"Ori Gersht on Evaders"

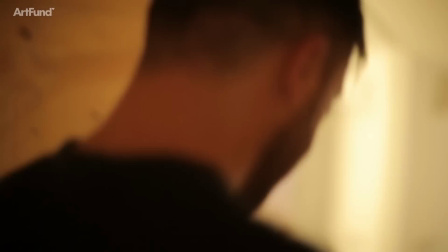My name is Horry Gersh and I was born in 1967 in Tel Aviv.
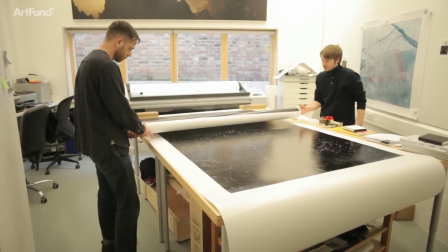We're filming here in my studio, which is where all my work is being created.
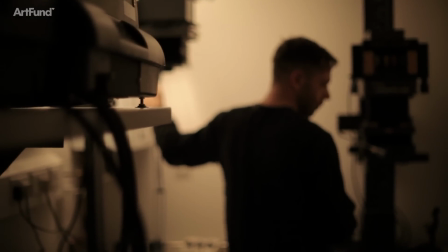I have my darkroom, my black and white and colour darkroom here. All the post-production on the film is being done here. I think my work is very diverse, but there is a strong common denominator.
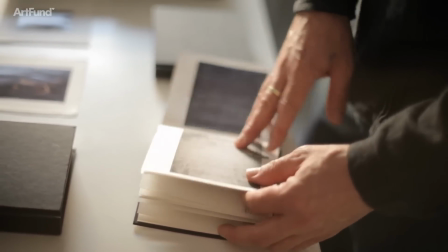I'm interested in a formal tension that exists between some sort of brutal violence and delicate and poetic beauty that are coexisting in life of individuals or even maybe at the core of those events. Evaders is a film that relates to the final journey taken by the Jewish-German philosopher Walter Benjamin on his attempt to escape from the Nazis. This is a journey that took place from Banyols in France to Port Bowles in Spain. Benjamin was supposed to continue this journey to the United States.
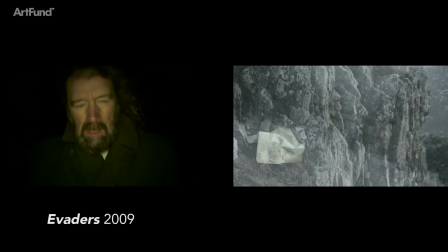So, the two screens of the films are divided to a close-up of a figure that is walking
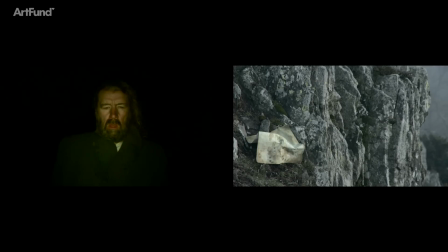forward toward the camera and then it's
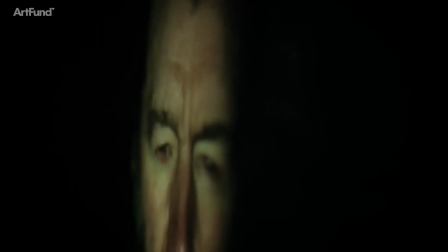very apparent that this figure is struggling and suffering a great deal, while on the other side of the screen there is a figure that is walking away from the camera,
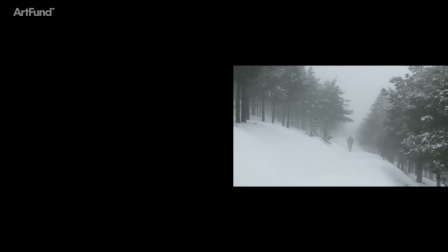often very small in the frame, surrounded by sublime and very diverse landscape. The figures in this screen tend to dissolve and disappear constantly, so it's being as if melting down into the landscape.
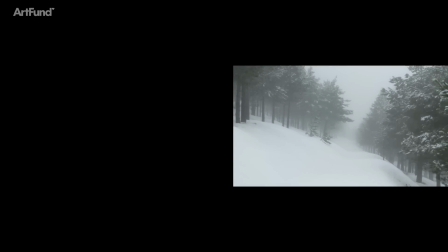This film is not an attempt to create an historical or sentimental film about the particular event. For me it's much more about two parallel incidents. This geographical route is what tying them together but we are making this absurd
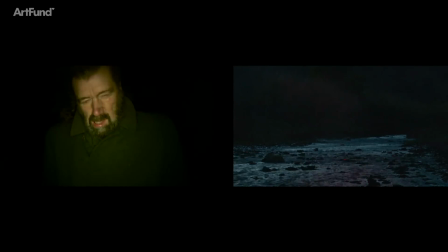journey attempting to cross a border that does not exist any longer since the common market, all the checkpoints being deserted and Binyamin on the day that he arrived to the border the border was closed and he committed suicide since he didn't have the inner strength to continue with this endless struggle.
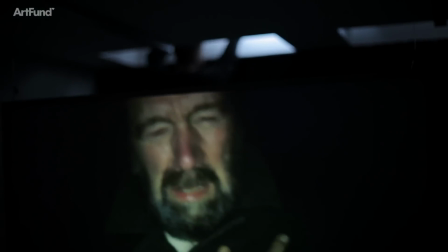And you would like to stay, awaken the dead, make whole, make whole of when smashed.
The monologue at the beginning of the Vedas is a quote from Benjamin's last ever text, where he describes the Paul Klee painting, Angulus Novus,
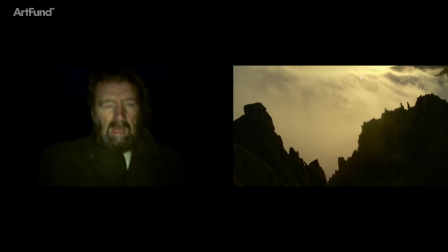as the angel of history, and use it as a sort of metaphor to the tensions that exist between
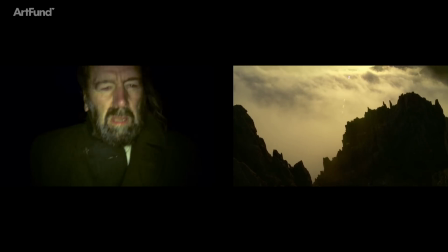messianic time and
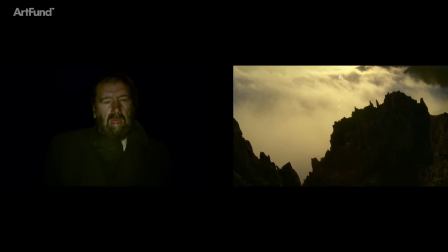materialistic account of historical progress.
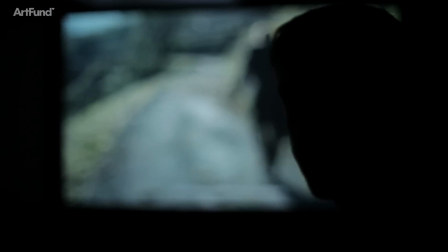This storm is what we call progress.